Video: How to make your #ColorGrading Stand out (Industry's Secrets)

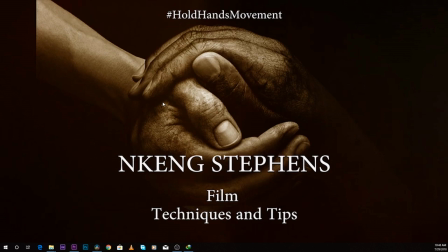0:02 What's up, family members? And today you're welcome to another edition of the Nkeng Stevens Holdens Movement. Today is really cold. It's rainy season in Cameroon, Boya, so it's really cold out here. But today I have a surprise for you. Two important secrets to get your color grading stand out.
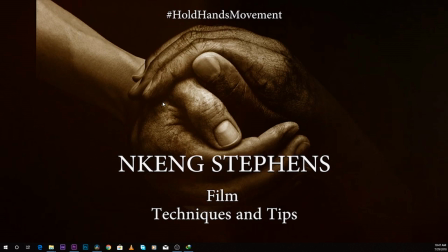0:21 Two important secrets to get your color grading feels more cinematic. Okay, it's something I actually did research on.
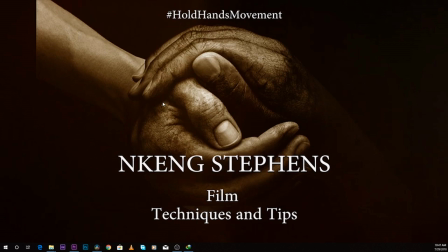0:33 I actually took some time, went out on the internet, did a lot of research, and I found out these two secrets to get your colors stand out.
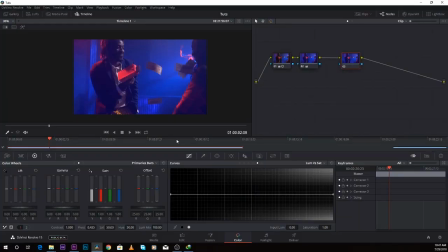0:42 So are you guys ready? Let's go. Okay, so before I move on, I'll show you guys this secret on two different programs: DaVinci Resolve for those doing color grading on DaVinci Resolve, and Premiere Pro for those doing color grading on Premiere Pro.
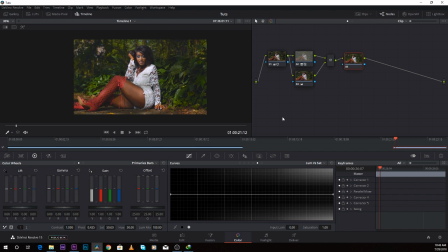0:59 So basically I just rushed and did some basic color correction and color grading on this image, and I want to make it stand out because to me it's just flat.
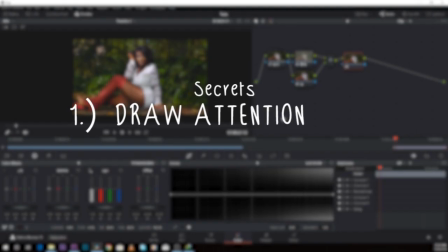1:10 Firstly, you want to make sure you draw the audience's attention to a particular point of the image,
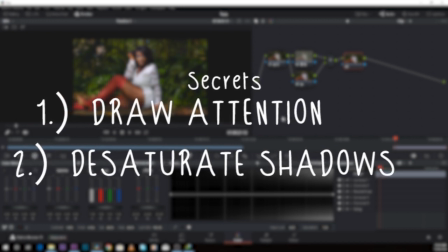1:16 and secondly, you want to make sure you desaturate the shadows. Those are the two important secrets.
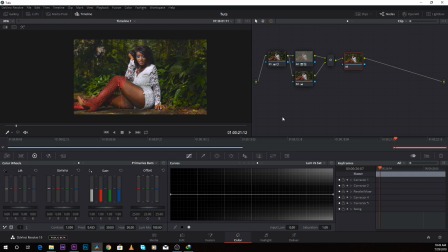1:23 Let's do that and see how it feels on our image. This is a model, Kim. She's a great model. She modeled in the video of M-Pro Gade. She's fantastic. Shout out to you, Kim, Casey. Okay, so I want to draw their attention to her face.
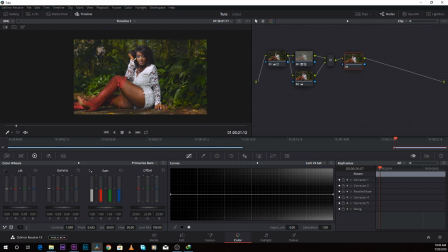1:42 I want the audience to focus on her face because that's what I want them to look at. So firstly, I'll just come over to my window tab. I create a window. I do it like so. Then I come over to invert.
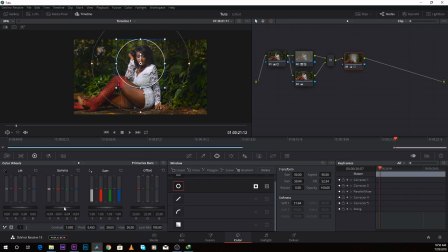1:56 And then I bring down the exposure of the remaining part of the image, like so. I could go way down, but I just have to work according to the way I feel. So I'll just bring it down a little touch, and let's take a look.
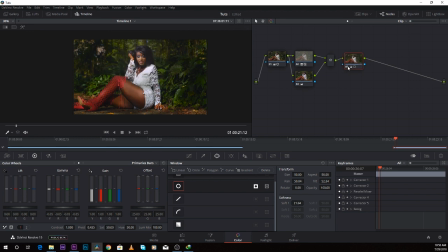2:14 See, this is before and this is after. Look at the difference, right?
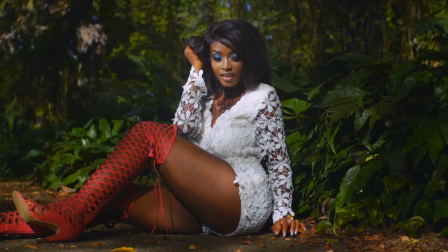2:20 Just pay attention to the difference. This is before and this is after. Do you see the difference? Before and after.
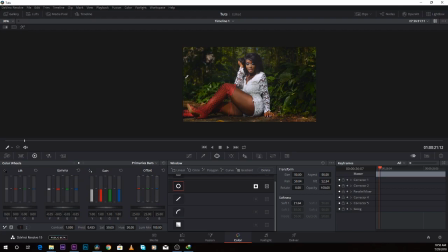2:29 If you take a look at before, it's just kind of flat.
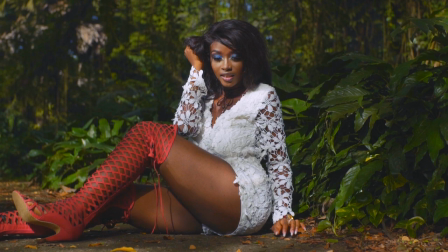2:34 Everything is just on the eyes of the audience, which is something not professional.
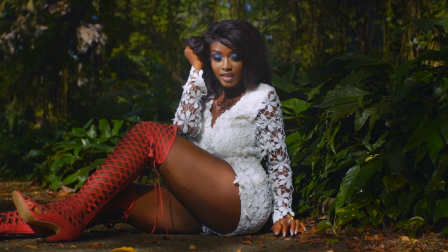2:39 But if you take a look at this after, you draw the audience's eyes to the face of the girl, which is something really, really, really important for you to do when you're doing color grading.
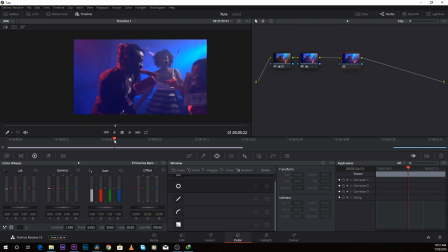2:51 Let's go to another footage. This is another footage I took from the same video that M-Pro Gade. Okay, let's say I want the audience to focus on this character right over here. So what would I do? Same, I come over to Windows, create a window.
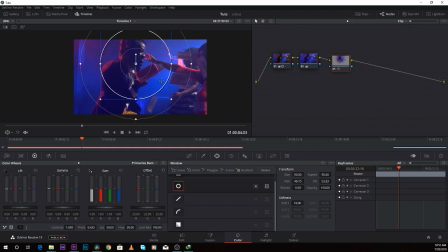3:10 You see, just create a window just the way you want. Then probably track the window because the actor is moving, just track it. I must say DaVinci Resolve has the best track tool I've ever seen.
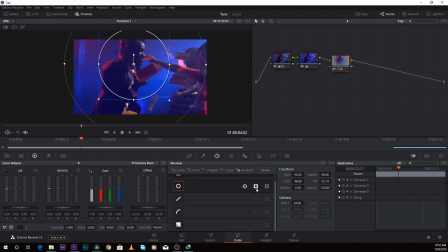3:27 Come over to the windows, like I said, go to the invert tab, then you now bring down the gamma. So let's take it down a little. So take a look at the before and the after. This is before and this is after. This is before and after.
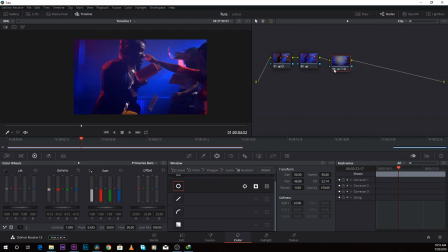3:45 I don't know if anybody sees something special about this secret. Actually makes your color grading stand out. Okay, let's move over to secret number two. You have to make sure you desaturate the shadows. How do you do that?
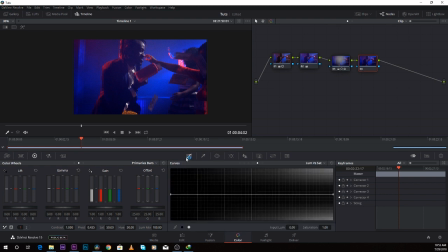4:00 Okay, I'll come over to my curves, number four tab under curves.
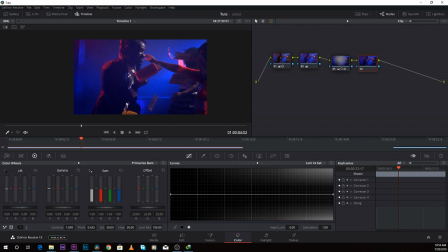4:06 I want to make sure I desaturate the shadows because normally the shadows are supposed to be pure black. If your shadows are not pure black, it's not professional, it's not accepted in the standard of color grading.
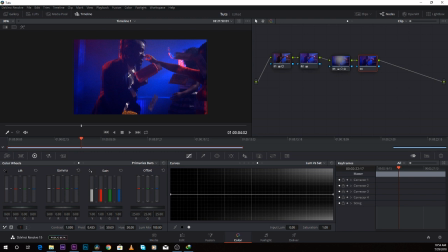4:22 I actually noticed that a lot of filmmakers and video directors in Africa actually minimize these tips, which is something very important, because I see in a lot of videos the shadows are always oversaturated, which makes their color not really professional.
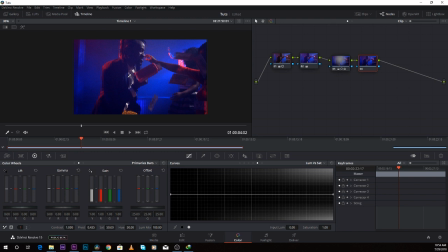4:40 You want to make sure no matter how pop the colors are, you want to keep your shadows pure black, and why not your whites pure white. Sometimes you might want to change your white, that's up to you, but your shadows should be pure black because it's just natural.
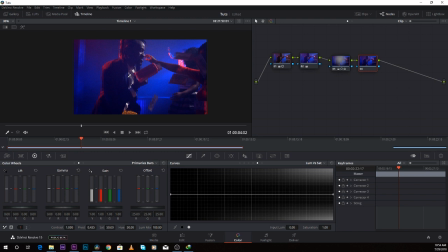4:57 It makes your color grading stand out. It makes your color grading feels more cinematic. So let's do that. I come over to the Luma Verse Saturation tab. I click on this dark spot right over here. It creates this point. Then I just bring down the shadows like so.
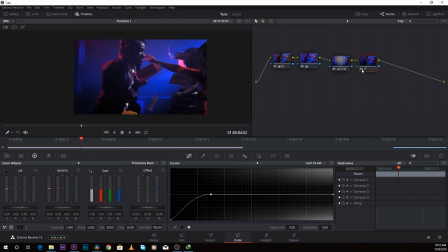5:18 You can see the before and after. You can see the before and after. Take a look at how it works. It actually makes the darkest point of the image pure black and then keeps the rest normal,
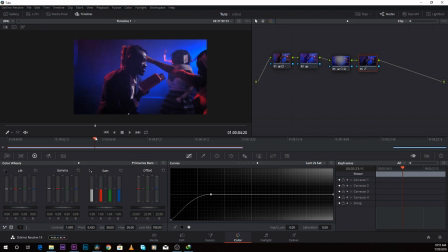5:35 which is something very advisable to do in your videos because it makes it stand out. It makes it professional. So I advise everyone using DaVinci Resolve, before you begin doing color grading, make sure you have your desaturated shadow at the end of your image so that anything that comes before is going to be affected by that
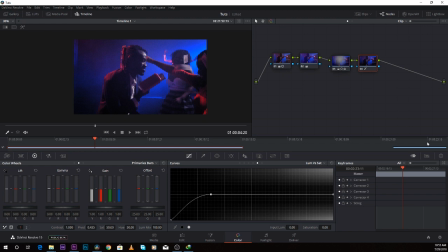5:55 desaturation and you have no problems at all. Let's do it on this image. Add another serial note, come over to Lumaverse Saturation, then click on this dark point, bring it down like so.
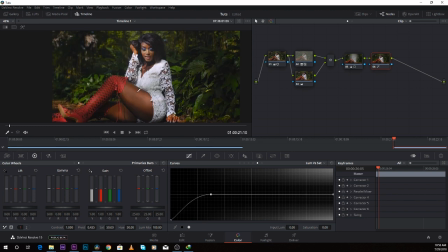6:09 Yeah, the effect is not really that much because we have I think less colors on the shadows, so it didn't really do that much.
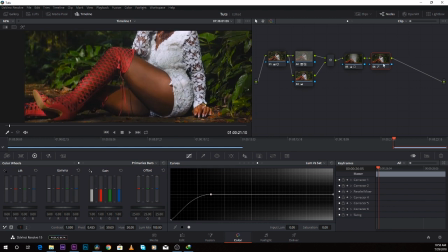6:19 But if you take a look at these shoes, you can see how it changed that.
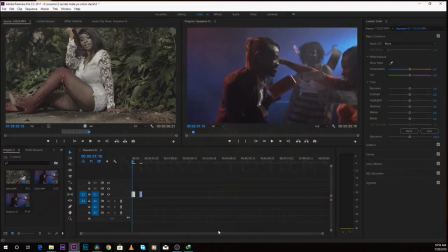6:26 Okay, for those using Premiere Pro, let's go there. Let's say you have to do your color grading.
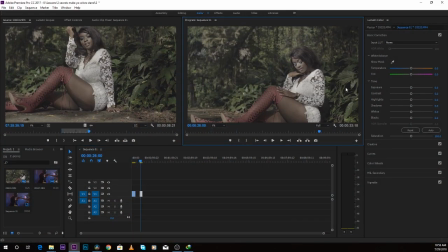6:32 Let's just rush and do something. It's been long I did color correction and color grading in Premiere Pro, so it kind of feels funny to me. Just watch and do something like so. Bring the white balance like so.
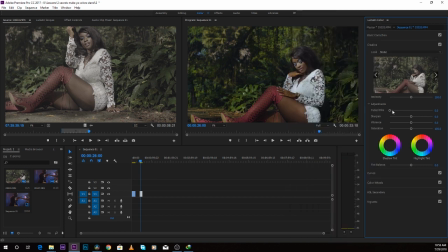6:50 Probably color, add some tones like so.
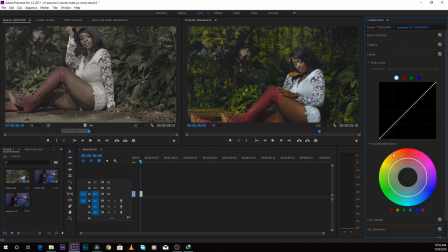6:55 Saturation the more. I think we can work with this.
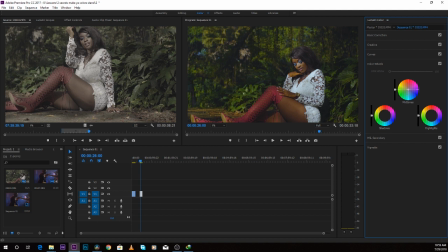Okay, let's say we have something like this. I want to apply our two top secrets on getting your color grading look cinematic.
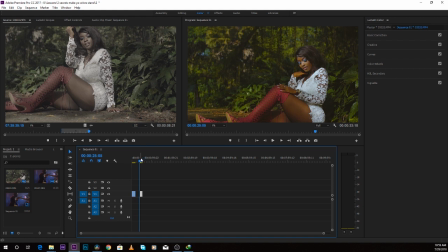7:19 Want to draw the attention of the audience to her face. How do we do that?
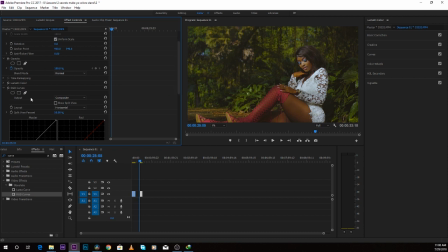7:24 Type the RGB curves and drop it right inside the effects control panel. You come over to the create ellipse mask, you click on it. You draw the attention just on the face like so. The same thing we did in DaVinci Resolve. Come over to inverted, invert it.
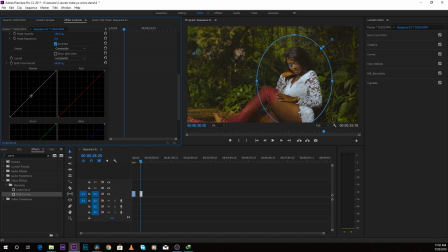7:44 Then you just come over to your master and then bring down like so. Then make sure you fade out these more so that you don't have hard shadows around. So let's take a look at before and after.
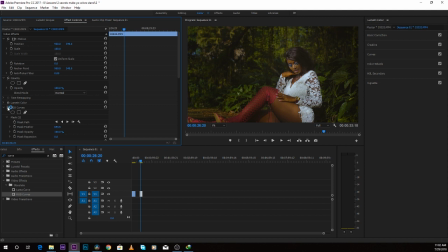8:04 Before and after. You can see how it works, right? Okay, let's go over to desaturating shadows.